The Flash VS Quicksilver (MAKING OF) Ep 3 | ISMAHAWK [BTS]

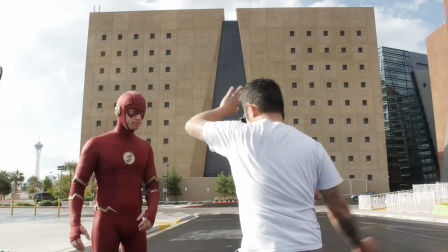big on the arm right here. There's got to be a way for me to elbow his knee without, like...
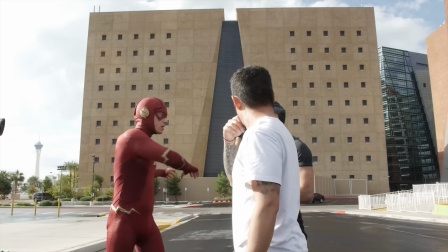Oh, yeah. Just
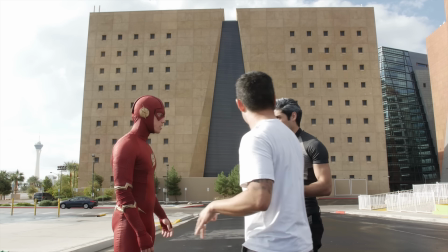over here. Way I'm trying not to take the pain this early on, dude. We still have three other fights we need to shoot today.
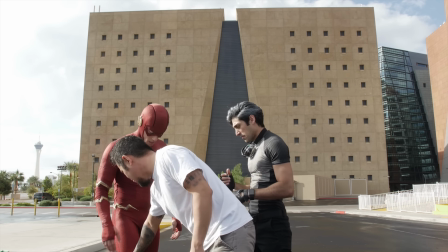You're more for his, more on his hat.
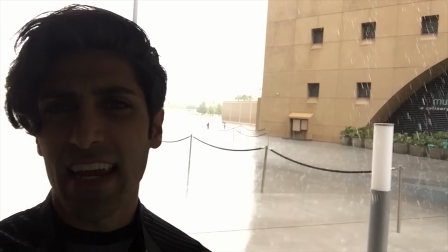The rain is coming down like crazy right now. If you could see out there, that's where we just were.
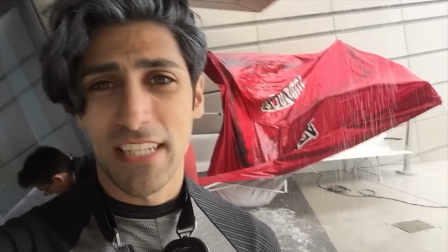And our tent that was keeping us dry just fell over.
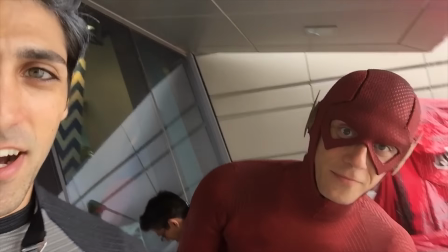Yep, so, that just happened.
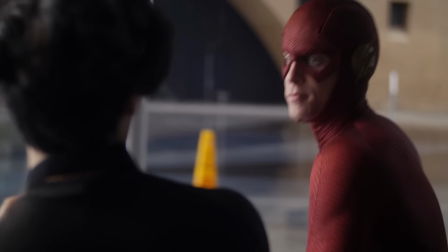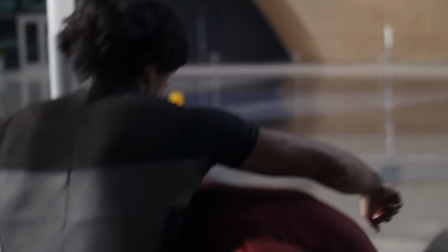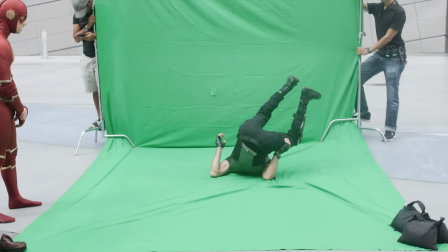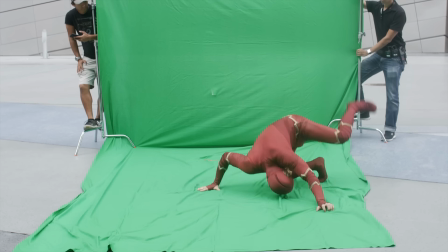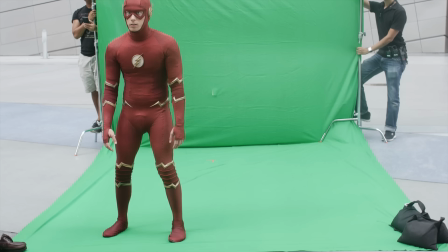So remember, you got kicked in the neck. You want to do that sort of rag doll. But so, all right, imagine your landing position here is where you're going to land.
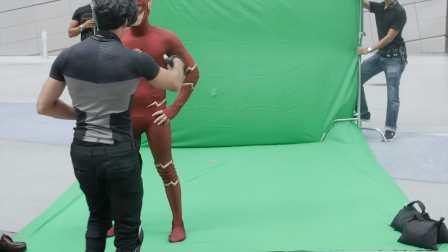Okay.
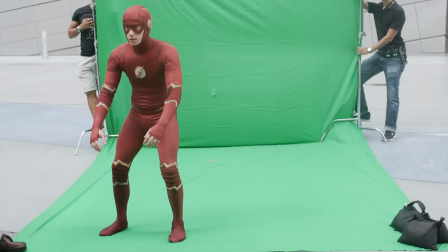Okay. Whenever you're ready. Go.
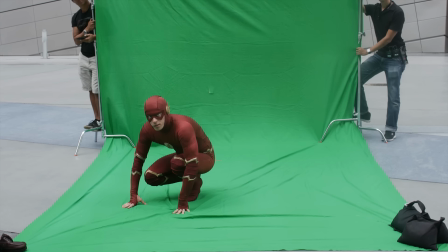Imagine you just came from a roll, too.
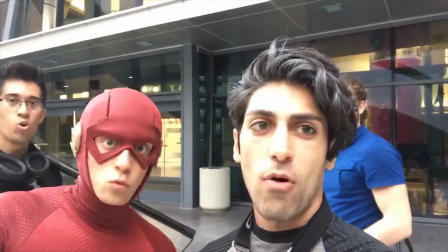Good. Cool. Yeah, I think we're good. That's it. That is a wrap for Flash versus Quicksilver, arguably the hardest video that we have ever made. Hi. Hi, my name is Kayla. I'm Christopher. And we're from In Disguise Designs, and we're talking about the costumes for Flash versus Quicksilver.
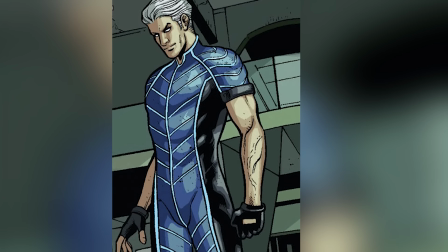Quicksilver first. What we did for him is we wanted him to inherently be very different from the Flash.
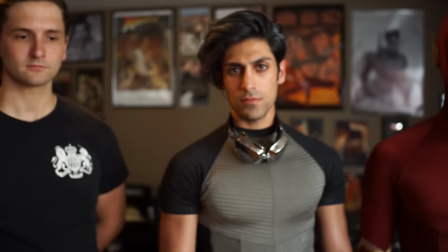Quicksilver doesn't necessarily have a set costume, especially right now in the comics with the films.
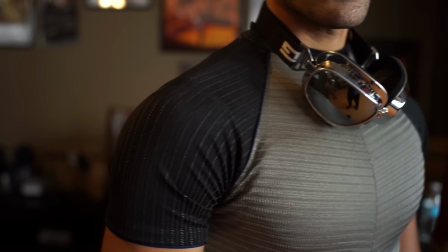We wanted to give him something that was different. Definitely wanted to go with the short sleeves, show off those guns.
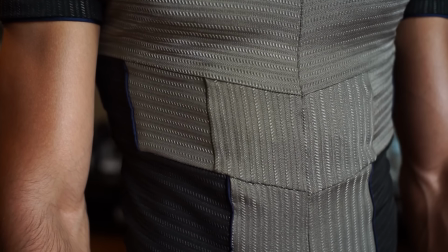As you can see, we used textured fabric that we actually make ourselves to do the details and all in the shirt.
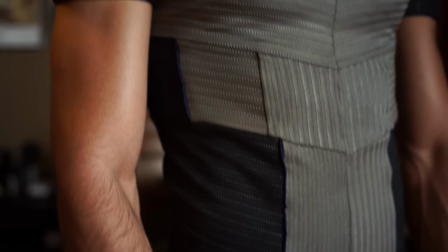Definitely wanted to highlight the muscle striations of how his pectorals run, his abs and his obliques.
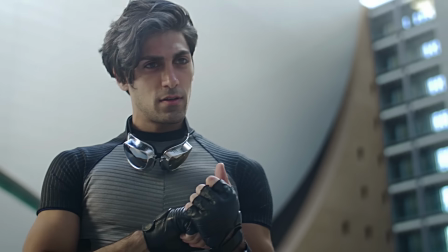And the idea behind the silver ink that we used here is actually that maybe Magneto made this shirt for him.
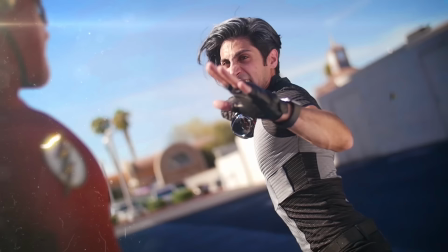Maybe it's like armor, it's fluid, it moves with his body. And I definitely wanted to add some color.
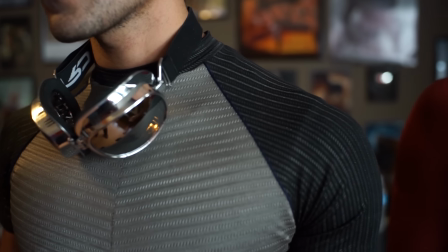As you can see, there's this blue cording. Definitely see it when the sun picks it up really well.
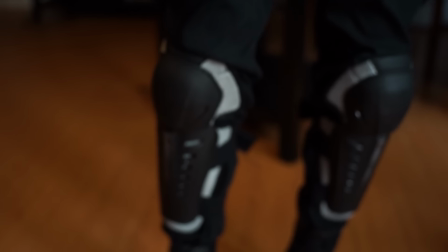We gave him greaves and running, actually boots that are designated for running,
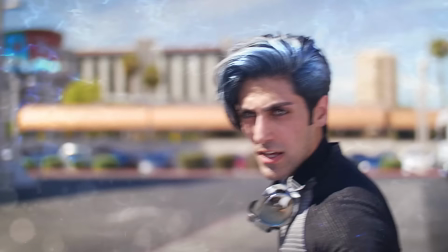because he's all about his kicks, all about his leg strength.
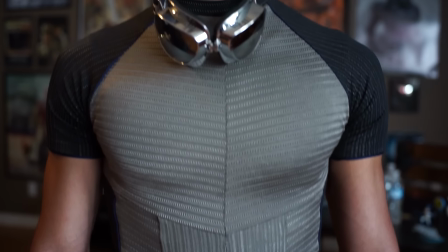We really wanted to highlight that. The goggles help, I think, break up the silhouette with that.
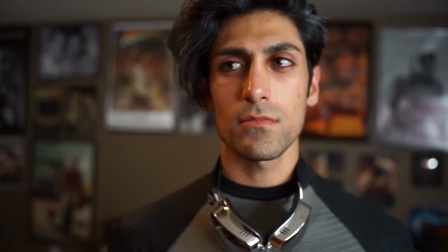It just looks a little bare. And even a little nod to Days of Future Past with the goggles.
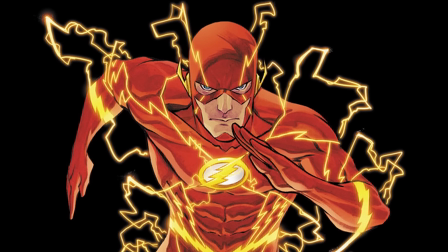Flash is so synonymous. His look in the comics has always been the same.
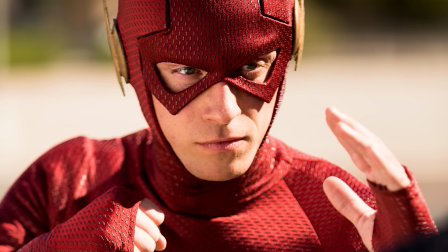Always full covered head, covered everything, red suit.
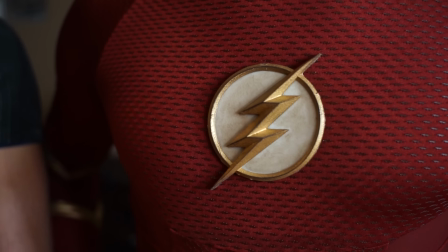He's Wally, so we definitely wanted to give him like the white symbol, the white behind the gold.
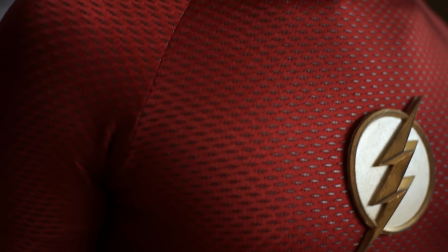And his fabric, again, is textured. It's little, tiny lightning bolts.
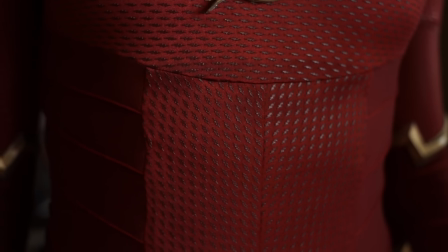So that was designed by Christopher and all done by hand in our shop.
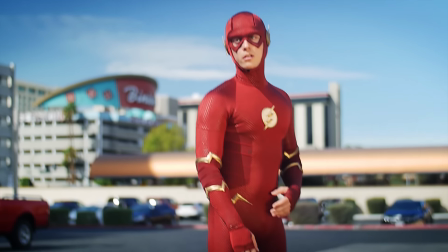And for his suit, one thing I really wanted to do was not just give him an all red, all plain silhouette.
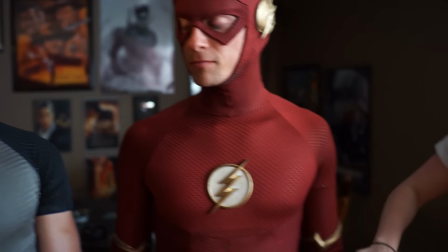I wanted to break it up with something. And the idea behind all these points is actually that this is almost like high resistance.
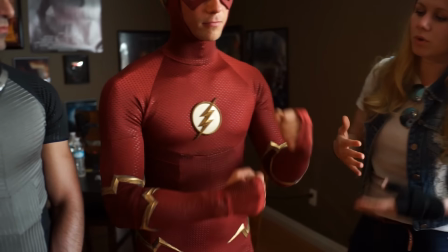He bends his arm and you can see the fabric like folds in on itself, and it looks like, to me,
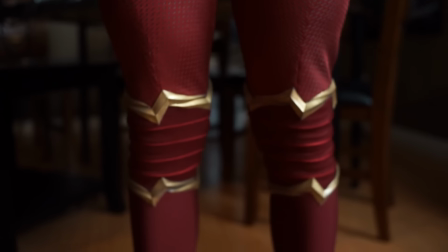it was the point of it was that his elbows and his knees are gonna take the most movement and he has to be able to do the most in those areas.
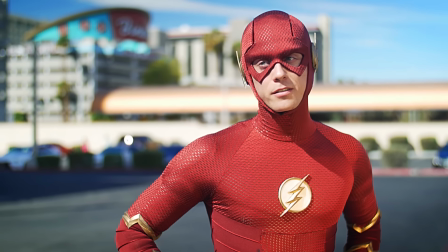And again, it was a challenge to make sure his helmet flows with the whole suit.
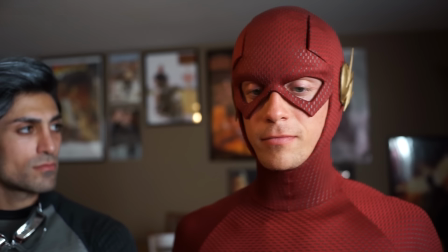I wanted it to look like in an entire encapsulated thing.
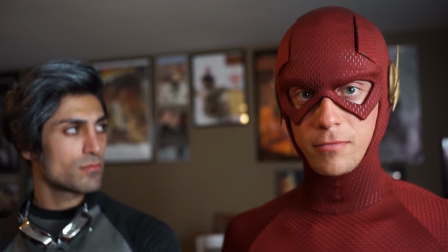How did he get in there?